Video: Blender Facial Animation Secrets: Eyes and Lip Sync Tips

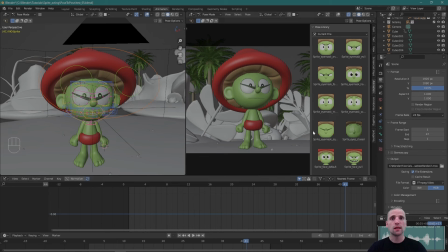244s
So I'm going to use some of this to save time posing the expression. But we're still working pose to pose. It's just that I'm not building the pose. So I'm going to select the default pose for now. Just double click that and you can see his facial performance updated. There's no animation.
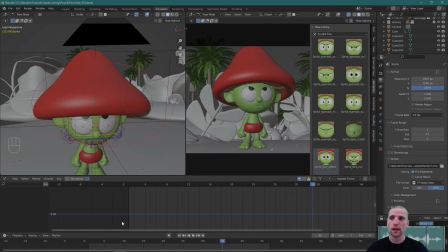265s
So let's take a look and see what expression I want for the eyes. I know by the end, hates me. It's going to be more angry. So maybe something like this expression here, or this one.
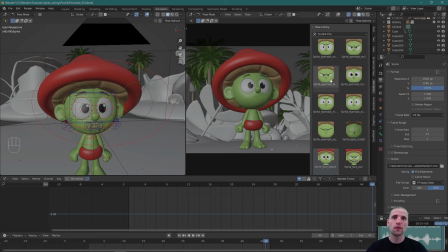281s
Probably this one, it's more closed, hates me. So then for the beginning of the clip, something like this might be nice, or something like this. Something with more eyes, more whites of the eye showing, and the eyebrows not as down, not as evil looking. So let's double click on this.
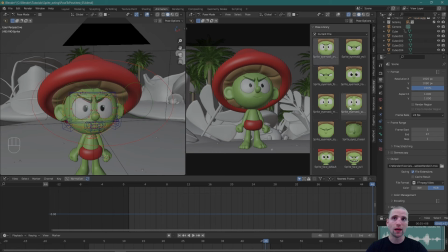301s
And all I'm doing is just examining what idea I think is going to look good at the beginning. And I'll make some adjustments to the pose. I kind of like this one a little better just because the eyebrows aren't coming in on top of the eye.
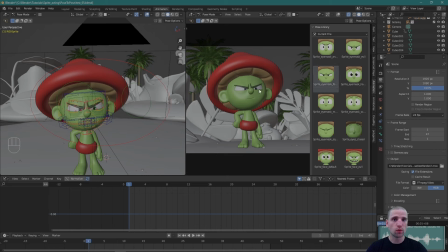316s
So when we do get into the final facial performance, again, this is a pose, but a pose is an idea. And so when I get into the final idea for the facial performance, everything is closer together and more determined, more angry.
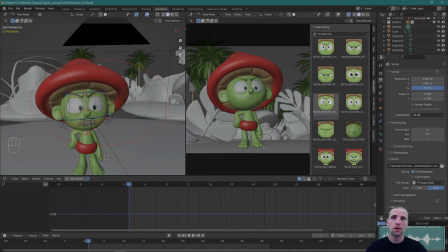332s
So I like this expression a little better only because the eyebrows aren't touching. Okay, so I'm going to go with that. I'm going to hit A, select all. I'm on frame 1 and hit I to insert a key.
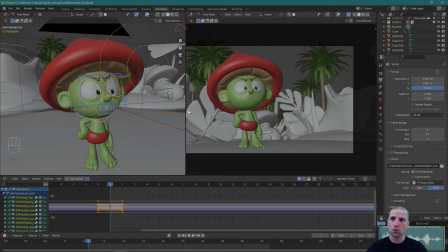346s
I'm going to make some facial adjustments to the pose. Remember, the pose is just an idea. And if I don't like the idea, I can reset the values and just try something else. So all I'm doing is setting 2 keys side by side, and I'm going to make an adjustment to the pose
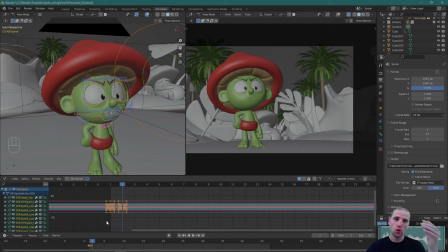364s
and flip between the 2 poses and see if my new idea is communicating more clearly the way I want.
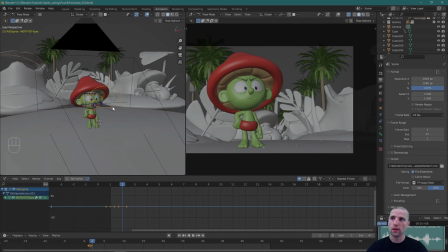370s
I'm not too worried right now about where the eyes are. The eyes are going to be somewhere screen right, just past camera, off screen. And maybe a little higher. He's talking to someone off screen and higher and taller than he is.
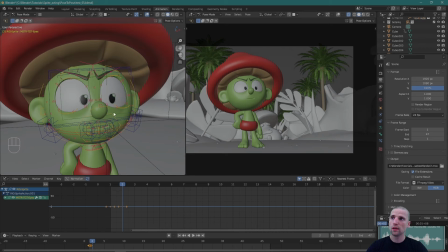386s
But what I'm thinking is a nice starting facial pose is just more eye whites showing for the eye. So here we go. I'm going to select this bottom control and just pull those down.
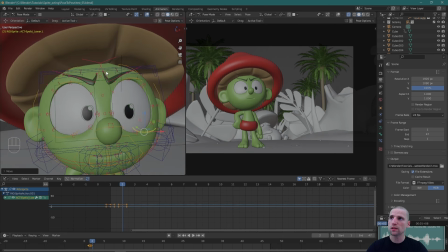399s
I'm also going to relax those eyebrows just a little bit.
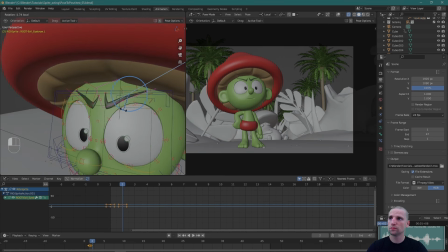Cool.
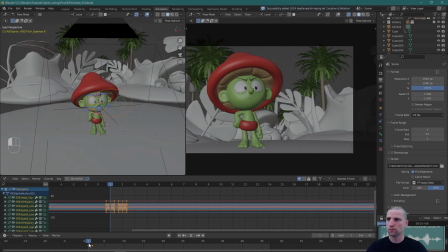422s
I'm going to hit A, select all, insert a key. So you can see just by me flipping back and forth over here,
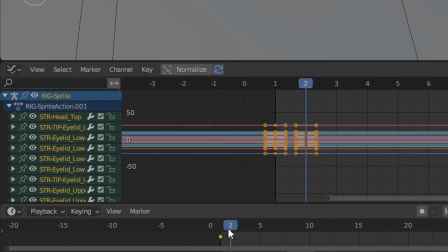429s
you can see that's the original pose that was done by the people at Blender, by the animators there.
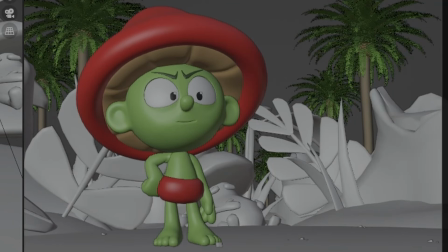435s
I'm just making a smaller adjustment. He's less angry.
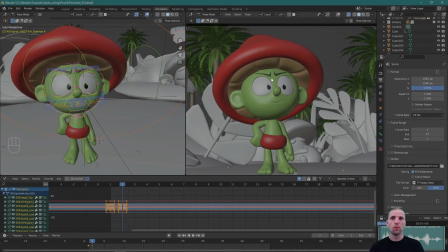438s
And I think this is a nicer area to go for this performance because then I have somewhere to build up to, somewhere more angry. So I'm going to go with that for now, even though it's a small change. And here's something I like to do in my body performance a lot.
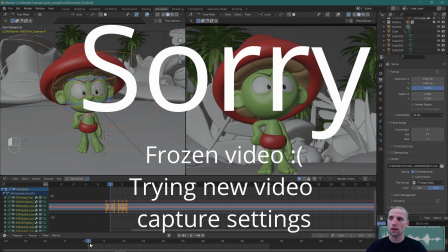452s
Here I made an adjustment and I like the new idea.
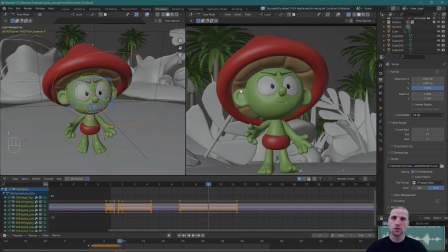456s
What I can do is move forward a little bit, insert a key, and then this is a hold right here. And what I can do, select those 2 keys, hit V, and just go automatic.
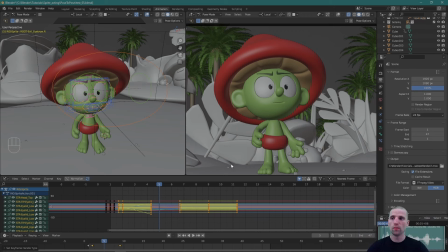470s
And you can see what happened to the eyes here. They opened up even more. And so I'm using the computer to overshoot. And here's what that looks like. Here's that first pose, second pose, and here's that hold, but now there's an overshoot.